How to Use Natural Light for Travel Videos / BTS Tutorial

I can actually now go to the other side of that airplane and then I can show you another shot where the sun hits the subject directly and you will see immediately that it doesn't look that good.
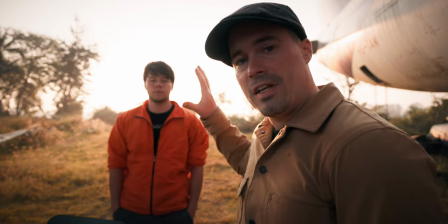268s
Okay let me give some examples here I first get a shot now of Daniel with backlight then with side light and
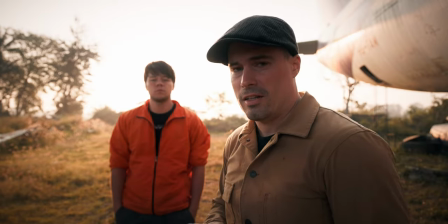274s
then with front light and you will notice that front light doesn't look as good so one backlight shot now.
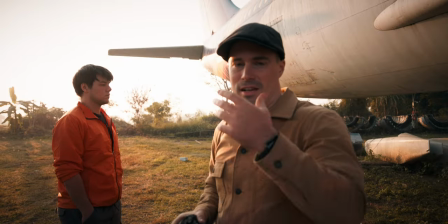284s
Now accidentally that was still backlighting not side lighting this the light didn't hit his face at all but we still got a really nice rim light effect
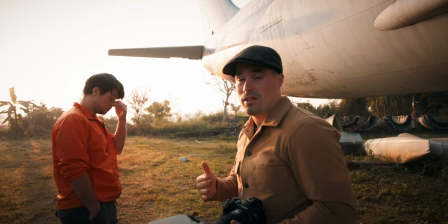291s
and the sun was like like to an angle behind him that is also something that looks really good and you don't need that much dynamic range
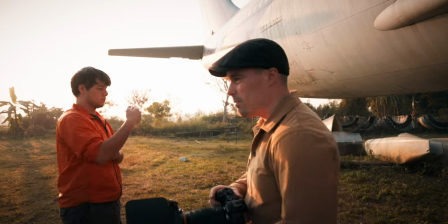299s
in that case because you don't actually have the light source in the frame now the first problem that i encounter is that my own shadow is on
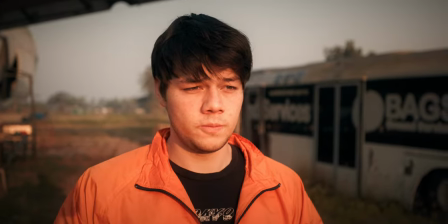307s
him that of obviously looks bad so i would have to step to the side but now as you can see it looks pretty flat like this
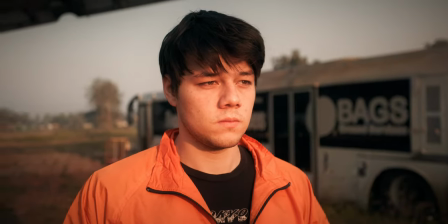315s
is not a good shot even if i move the camera now you could do it But it's not good.
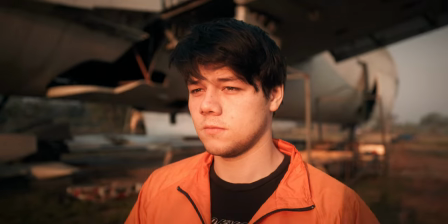321s
Gets even worse when I shoot from this side here Because then apart from his chin, we don't have any shadow at all
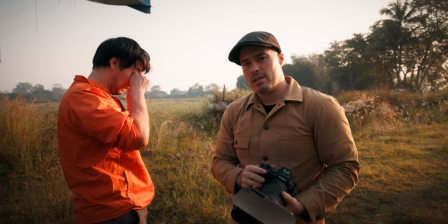332s
So as you can see you either always want to give it sight lighting so that you
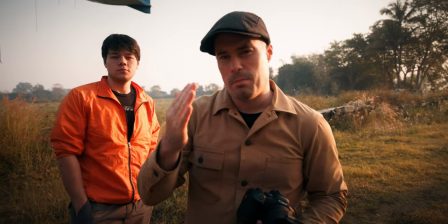336s
emphasize his face a lot and you really make it look three-dimensional via the
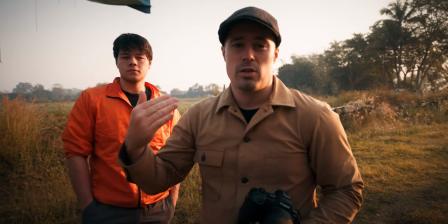341s
shadows or You want to use backlighting that you get this nice rim light effect.
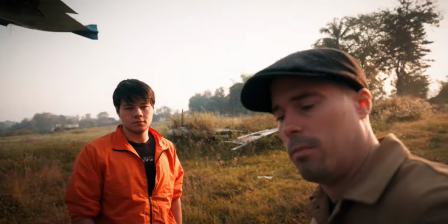346s
Let's get one more shot of him with rim lighting or backlighting
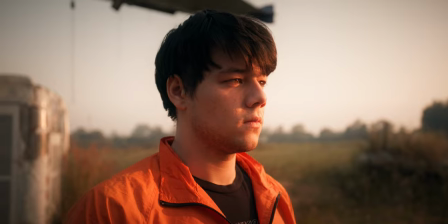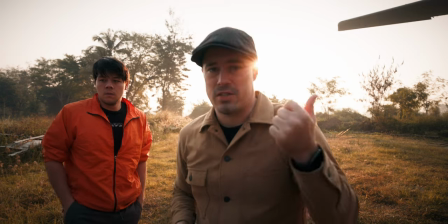356s
so that's like the very basics of lighting always do that either from the side or from the back I think you see how much better it
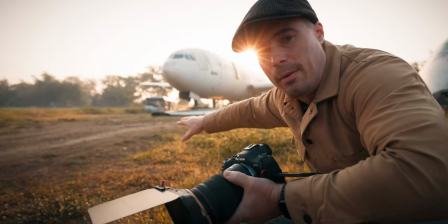364s
looks okay let's put that into practice now now Daniel will walk towards the airplane and I get three maybe four shots of him and I will only
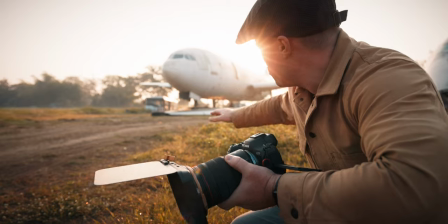372s
use back and side lighting for that here the first shot will be a bit more side lighting so he
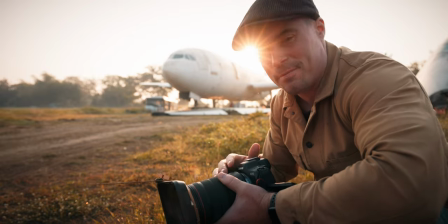378s
will walk towards that I use a crop mode in my camera because the lens is a bit wide I try to get a bit close a shot of him.
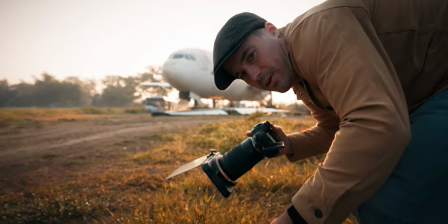384s
So let's do it.
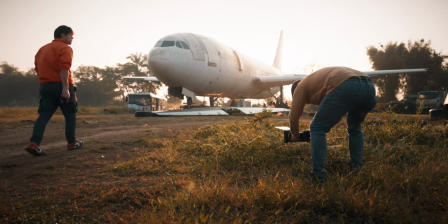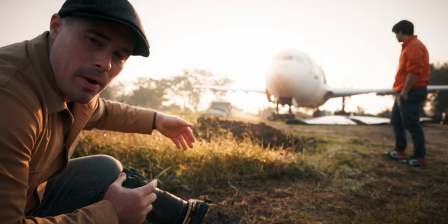390s
That will be our next one here directly backlit while he is walking towards the airplane.
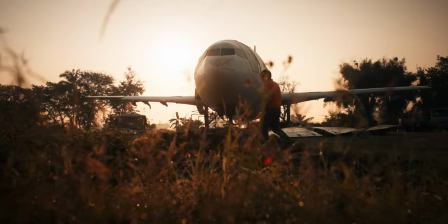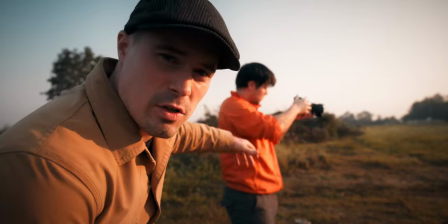402s
And now I'm going to film the third shot where it's a close-up of his face taking a photo of the airplane here.
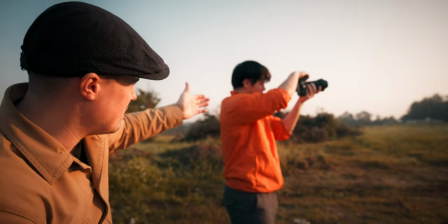409s
And this will be a strong side-lit shot but it's like the sun comes from the side because I stand here.
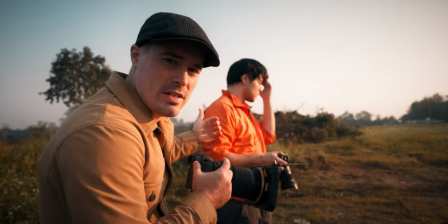416s
It's still shining in his face, but because I film from his side and actually a little bit behind him You see here around his face
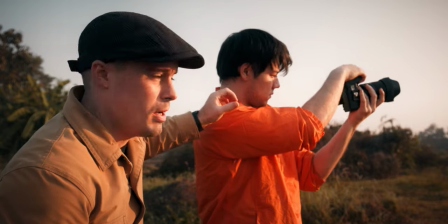423s
that we also throw a shadow here that makes it look more 3-dimensional and we have a nice soft graduation over his face
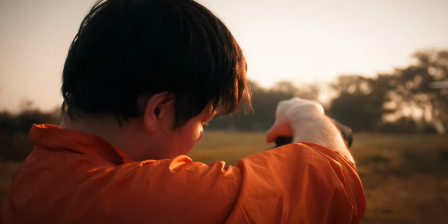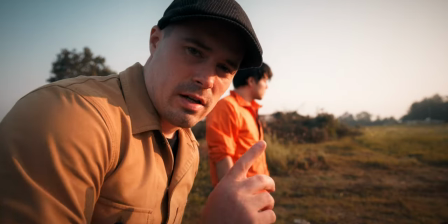435s
Okay, I would say that's a nice shot I want to get another shot in the same position But now I will use backlighting
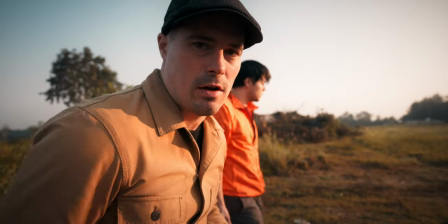441s
so I stand behind him and just film how the camera gets down again and he starts walking towards the airplane
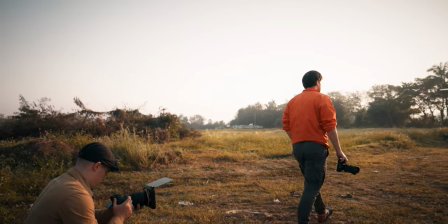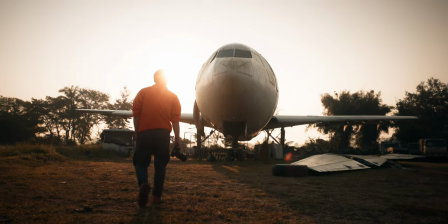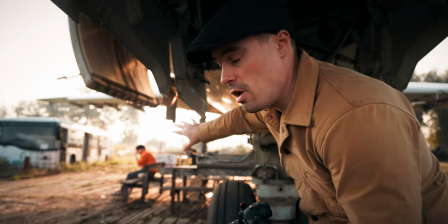457s
Last two shots of the sequence now will be how he sits down on the bench there and the first shot will be a bit wider to show a bit more of the surrounding,
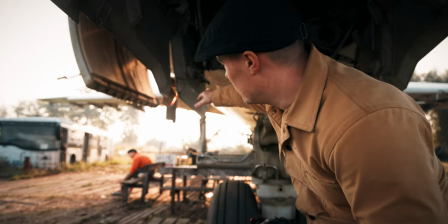466s
the second shot will be a close-up and again backlighting here the light is directly behind him and I will
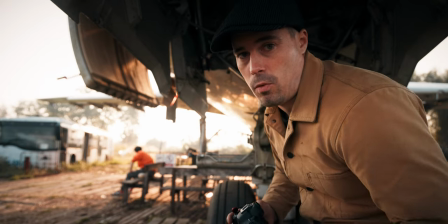472s
also do the same when I get close.
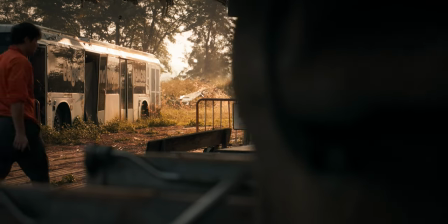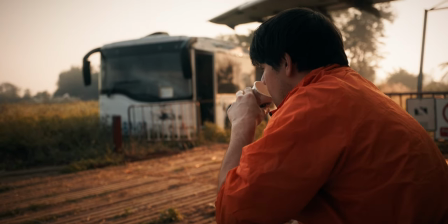480s
Okay it's not the smartest sequence definitely like taking a photo of an airplane and then sitting down just drinking coffee that he didn't have in his hand before.